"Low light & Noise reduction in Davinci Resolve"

So we move on to this shot, and we've got some lighting going on here. Inside the car, it's not just the car interior lights. We actually have a Lycos panel sitting on the back seat, boosting up into the ceiling. Now that you know, you can probably see that it's really bright around that area just there.
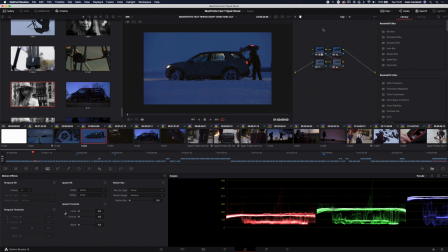0:13 And then we've also got Ben standing somewhere off over to the side that way with another Lycos panel, just giving a little bit of something. And you can see on the ground just here, there's just a little bit of something coming in so that we're not completely down and there's a bit of definition on me and that kind of stuff. Works well enough, and you can see we've got that blue vibe.
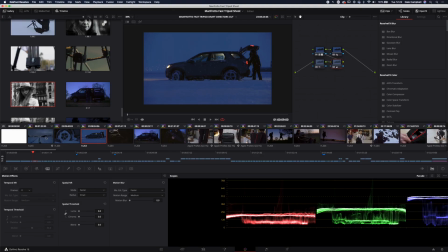0:33 So between these shots, it sort of feels like everything's occupying the same world, which is what we were going for. So just exploring the node tree we've got just here, we've got a bit of sharpening on the last one, and if we zoom in, you can see that that is very subtle.
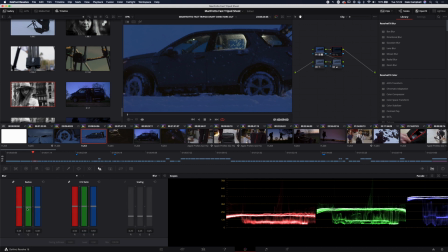0:47 I tend to go for the option of pulling the blur down just a couple of degrees to give me my sharpening. This one just here is just a very slight correction to the colors, very, very slight. We got our LUT just there, which is doing the heavy lifting,
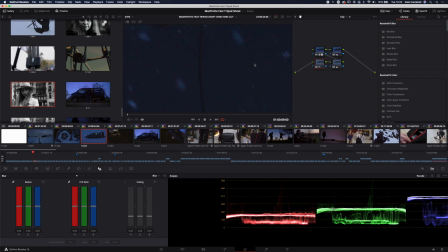1:05 and then just a bit of noise reduction as well, and if you zoom right in, you can see the noise reduction is definitely doing
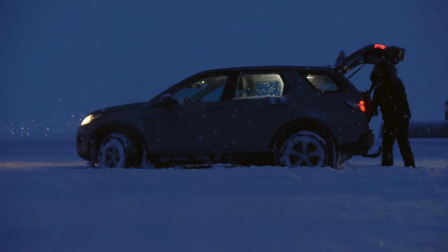1:12 the work there to make everything clean enough to actually use. Because without that noise reduction, it does feel a little bit noisy. And because we've got snow in there as well, you don't want it to feel too much like there's just this static of everything going on. We want the snow to be nicely defined.
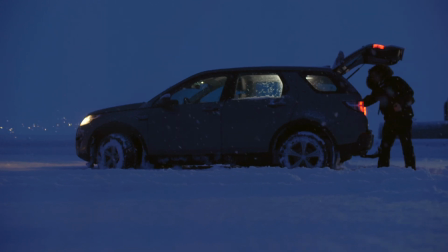1:27 So by having the noise reduction on there, keeps the snow defined, the sharpening helps with that, and then we've got enough light just about to sell the effect of this shot.
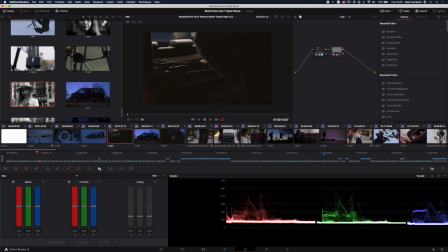1:39 From here, we're shooting into the back of the car, and you can see on the top of the headrests, that's the Lycos panel bouncing into the roof of the car and just giving everything enough of an edge. So got an edge on the tripod. It's important because it's black on black, so we need that edge to pick everything out, and on my hand, and then on the top just there as well.
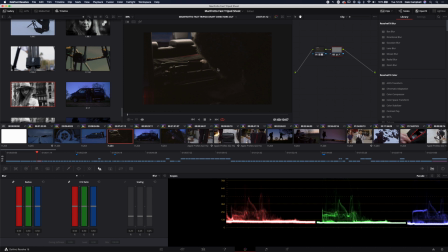1:56 And we've got a little bit of an edge light on me coming through there as well. So without that panel in there, it really would have been impossible to shoot this. And they're so handy just having a battery powered system that you can use and get shots like this. Even though these shots are on screen for a second at most, they do need to be strong enough. They sit within the context of the rest of the film, so having that light in there really helped.
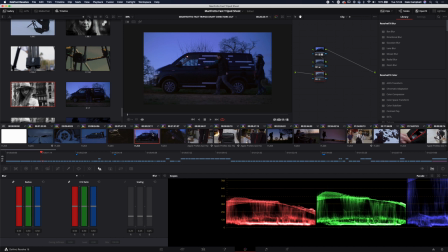2:16 Now I'm going to skim through a couple of these shots because there's not really too much going on. This is another early morning shot, but we did have sun in the sky, so didn't have to worry so much with that.
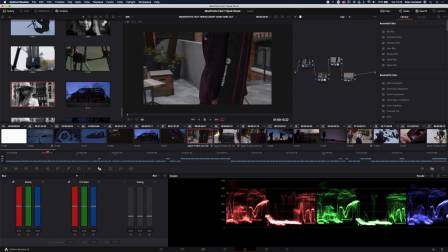2:26 Here we've got a couple of little details actually I'll just pick out. So at the end of the chain, I've got a slight pop on the reds because everything Manfrotto branded has that red kick.
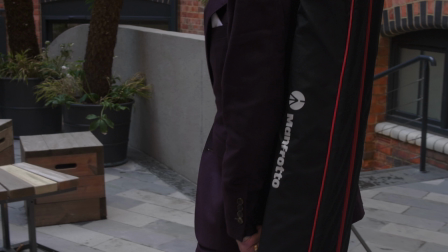2:35 So as you can see, it's a little bit dull without that, but by bringing that red kick in, it just draws attention to it, makes it a little bit more vibrant.
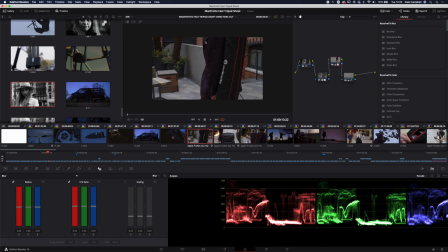2:42 It's fairly subtle until you turn it on and off, but it's definitely there. Here we have a little bit of a boost to the area around here so we can start to pick
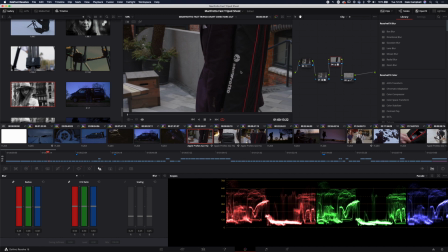2:51 out the branding and also just raise the red level on that section as well a little bit more. And that is with a power window. And if I play that out, you can see that it's tracked onto me just there.
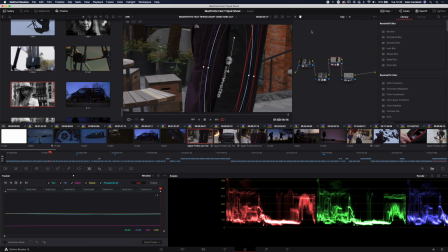3:02 Same story, we're just going into the tracker, drawing the power window on and then letting it track out. Resolve's tracking really is that good now that you can just take these shots, throw a power window on, and it will just stick to it like glue.
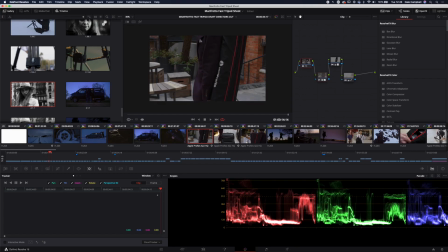3:15 The LUT just here is doing the heavy lifting. And then we just got a tiny bit of noise reduction on there as well because I'm boosting some of the shadows there. So
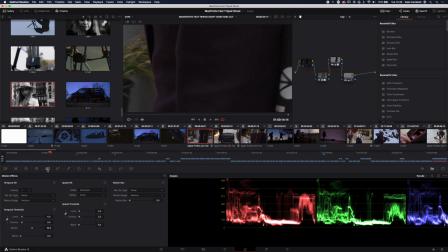3:22 you probably can't tell so much on this one because it's fairly subtle, but the noise reduction is just playing and tidying things up a tiny bit.
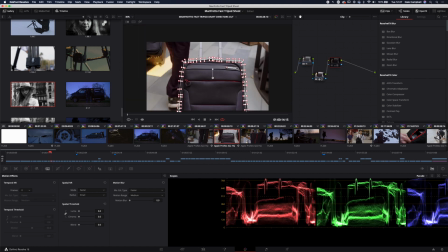3:31 We've got a similar story on the bag just here, and this one's quite interesting because we're getting a lot of light from the sky just here. Basically, the courtyard of our building isn't really catching any direct sunlight, so it's only skylight at this point, and the light coming from the sky can contain quite a lot of infrared. So in situations like this, we see that there's actually a lot of infrared contamination that the sensor's picking up. Now, you can get around this with an IR cut filter, but there wasn't one on the camera in this situation. We are getting that slight contamination of black tones just here.
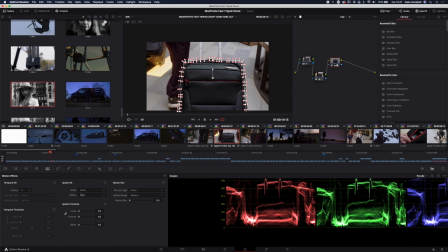3:59 To get around this, I've tracked around with another qualifier.